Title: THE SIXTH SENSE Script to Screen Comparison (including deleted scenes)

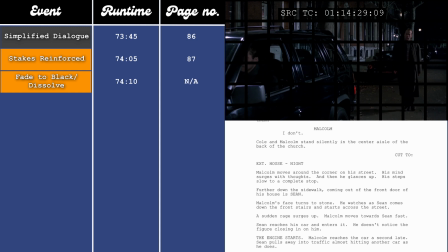4672s
There's a short scene at the 74-minute and 10-second mark, which is on page 87 in the script, that forwards the B-plot,
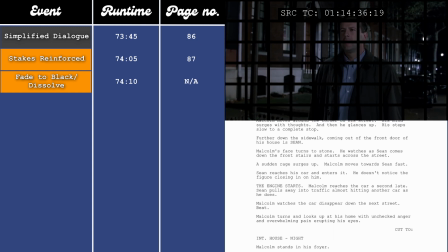4680s
where as Malcolm approaches his house, he sees Sean coming out, with the implication being that something has happened between him and Anna,
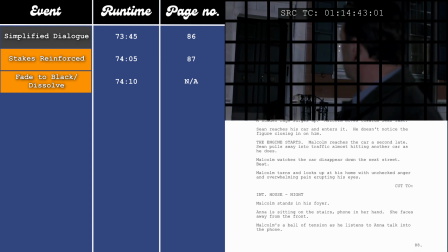4687s
but we don't know what. In the film, that's where the scene ends, but in the script, it keeps going.
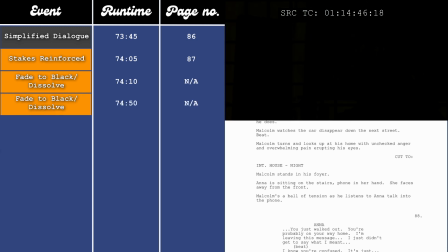4692s
It reads, Interior house, night. Malcolm stands in his foyer. Anna is sitting on the stairs, phone in hand. She faces away from the front. Malcolm's a ball of tension as he listens to Anna talk into the phone. Anna, you just walked out. You're probably on your way home. I'm leaving this message.
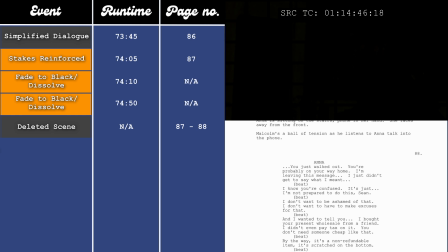4709s
I just didn't get to say what I meant. I know you're confused. It's just, I'm not prepared to do this, Sean. I don't want to be ashamed of that. I don't want to have to make excuses for that. And I wanted to tell you, I bought your present wholesale from a friend. I didn't even pay tax on it. You don't need someone cheap like that. By the way, it's a non-refundable item.
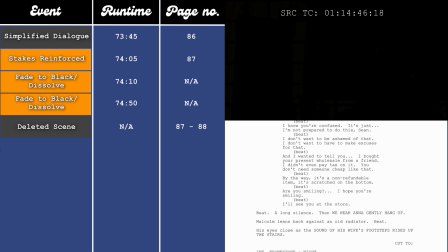4727s
It's scratched on the bottom. Are you smiling? I hope you're smiling. I'll see you at the store. A long silence, then we hear Anna hang up. Malcolm leans back against the radiator. His eyes close as the sound of his wife's footsteps rise up the stairs. I imagine they got rid of that scene because it kind of undercuts the previous scene,
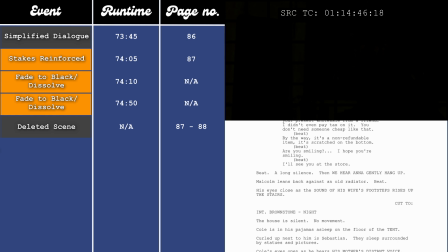4746s
where it's supposed to be a bit of a mystery as to what happened between Sean and Anna. And at this point in the film, tensions are supposed to be at their highest. Things are supposed to be at their absolute worst. And having this conversation, which kind of confirms that nothing happened, undercuts that tension.
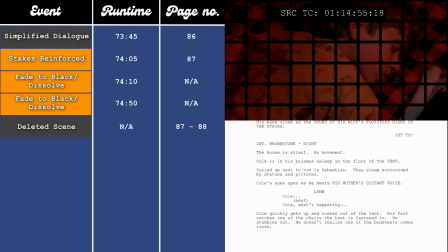4761s
At the 75-minute and 10-second mark, which is page 88 in the script, Lynn shouts out for Cole in her sleep,
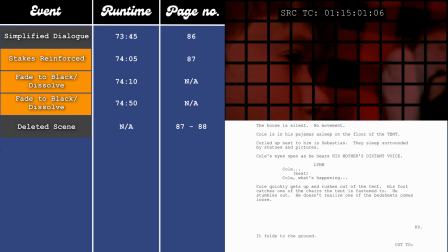4767s
and Cole jumps up to go check on her, inadvertently knocking over his refuge in the process.
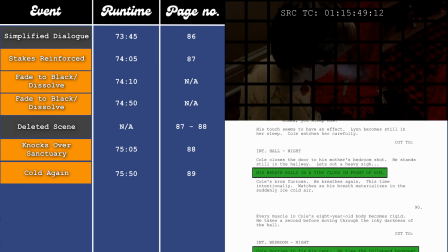4775s
When he comes back, he can see his breath, and he rushes to rebuild his fort, but something may have already found its way inside.
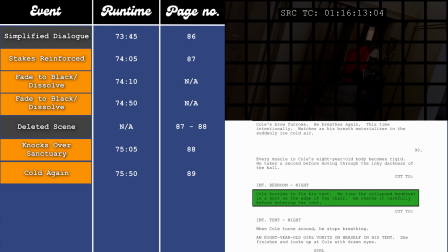4782s
This then leads to probably the most famous ghost interaction in the whole film, at the 76-minute and 20-second mark, which is page 90 in the script.
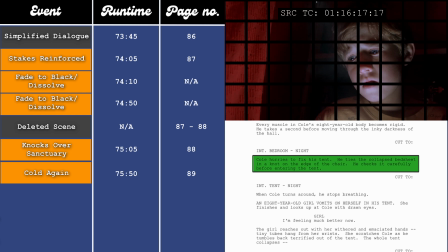4790s
It does unfold slightly differently in the film versus the script. So in the script it reads, interior, tent, night.
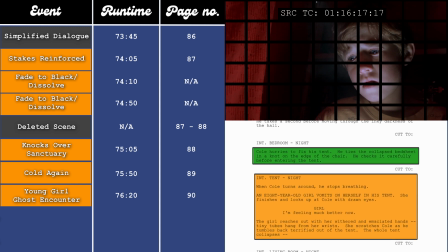4798s
When Cole turns round, he stops breathing. An 8-year-old girl vomits on herself in his tent.
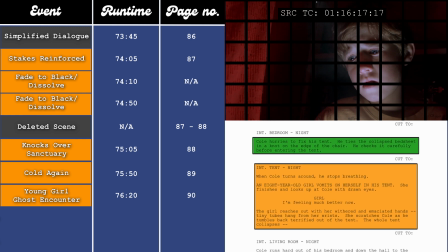4803s
She finishes and looks up at Cole with drawn eyes. Girl. I'm feeling much better now.
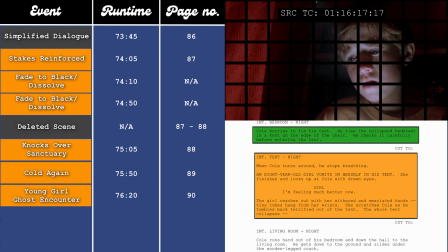4808s
The girl reaches out with her withered and emaciated hands. Tiny tubes hang from her wrists.
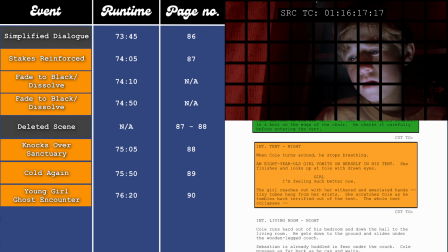4814s
She scratches Cole. As he tumbles back, terrified, out the tent, the whole tent collapses. Whereas in the film, it plays out like this.
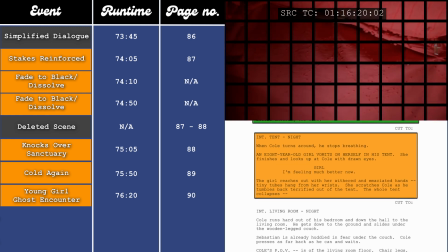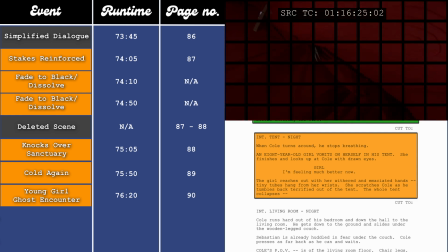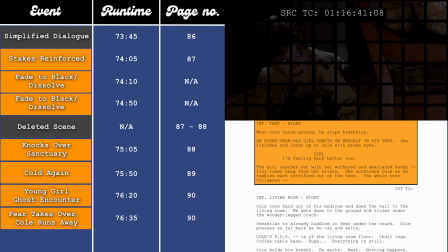4841s
I much prefer the film version. The build-up of the pegs pinging off that leads down to the reveal of the girl is just perfect.
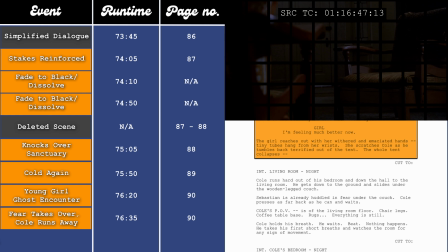4849s
He then has a moment of weakness where the fear takes over and he runs away like he normally does.
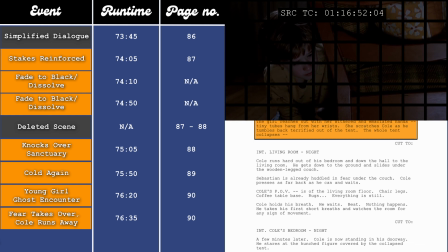4854s
But then, after hiding for a little bit, he decides to put the plan into action.
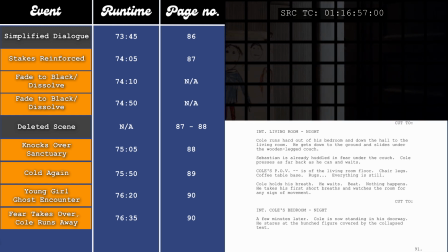4858s
And at the 77-minute mark, which is pages 90 to 91, instead of continuing to hide,
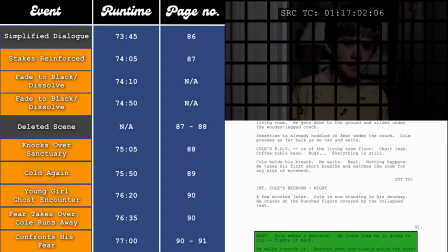4864s
he finally confronts his fear by approaching the girl and putting Malcolm's theory to the test.
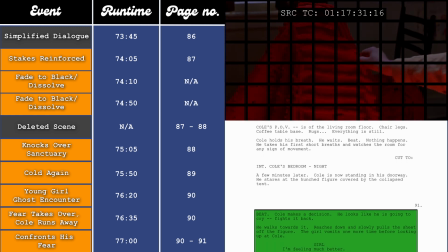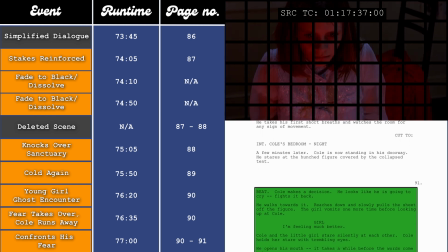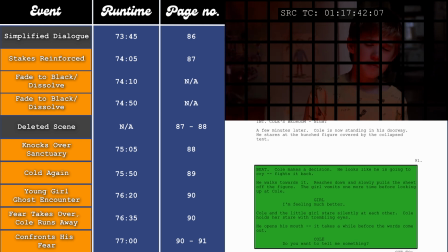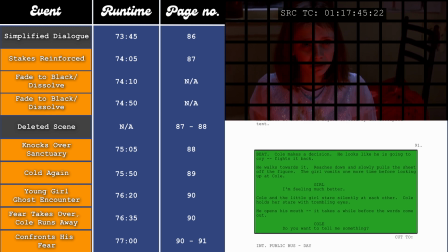4885s I'm feeling much better now.
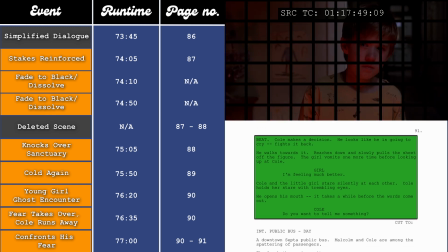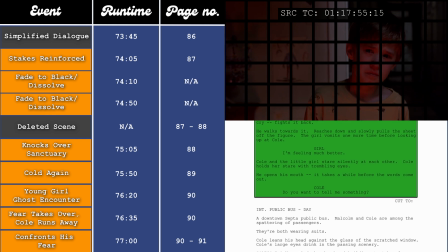4892s Do you want to tell me something?
I think it's quite poignant that this moment happens in his collapsed hiding spot,
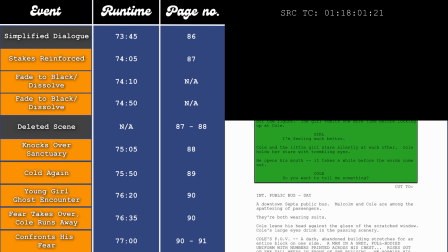4899s
as he has to search through the rubble of his refuge in order to find the ghost that needs help.
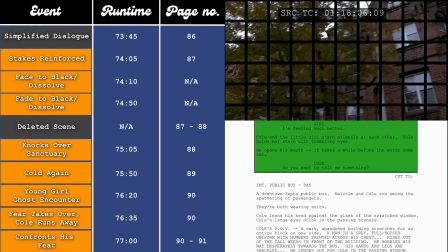4904s
That something new has been born out of the destruction of his sanctuary.
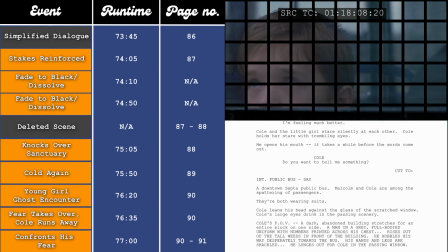4908s
Cole and Malcolm then head off on a journey to help the girl at the 78-minute and 10-second mark, which is page 91 in the script, putting the plan into action, further showing that Cole is starting to grow.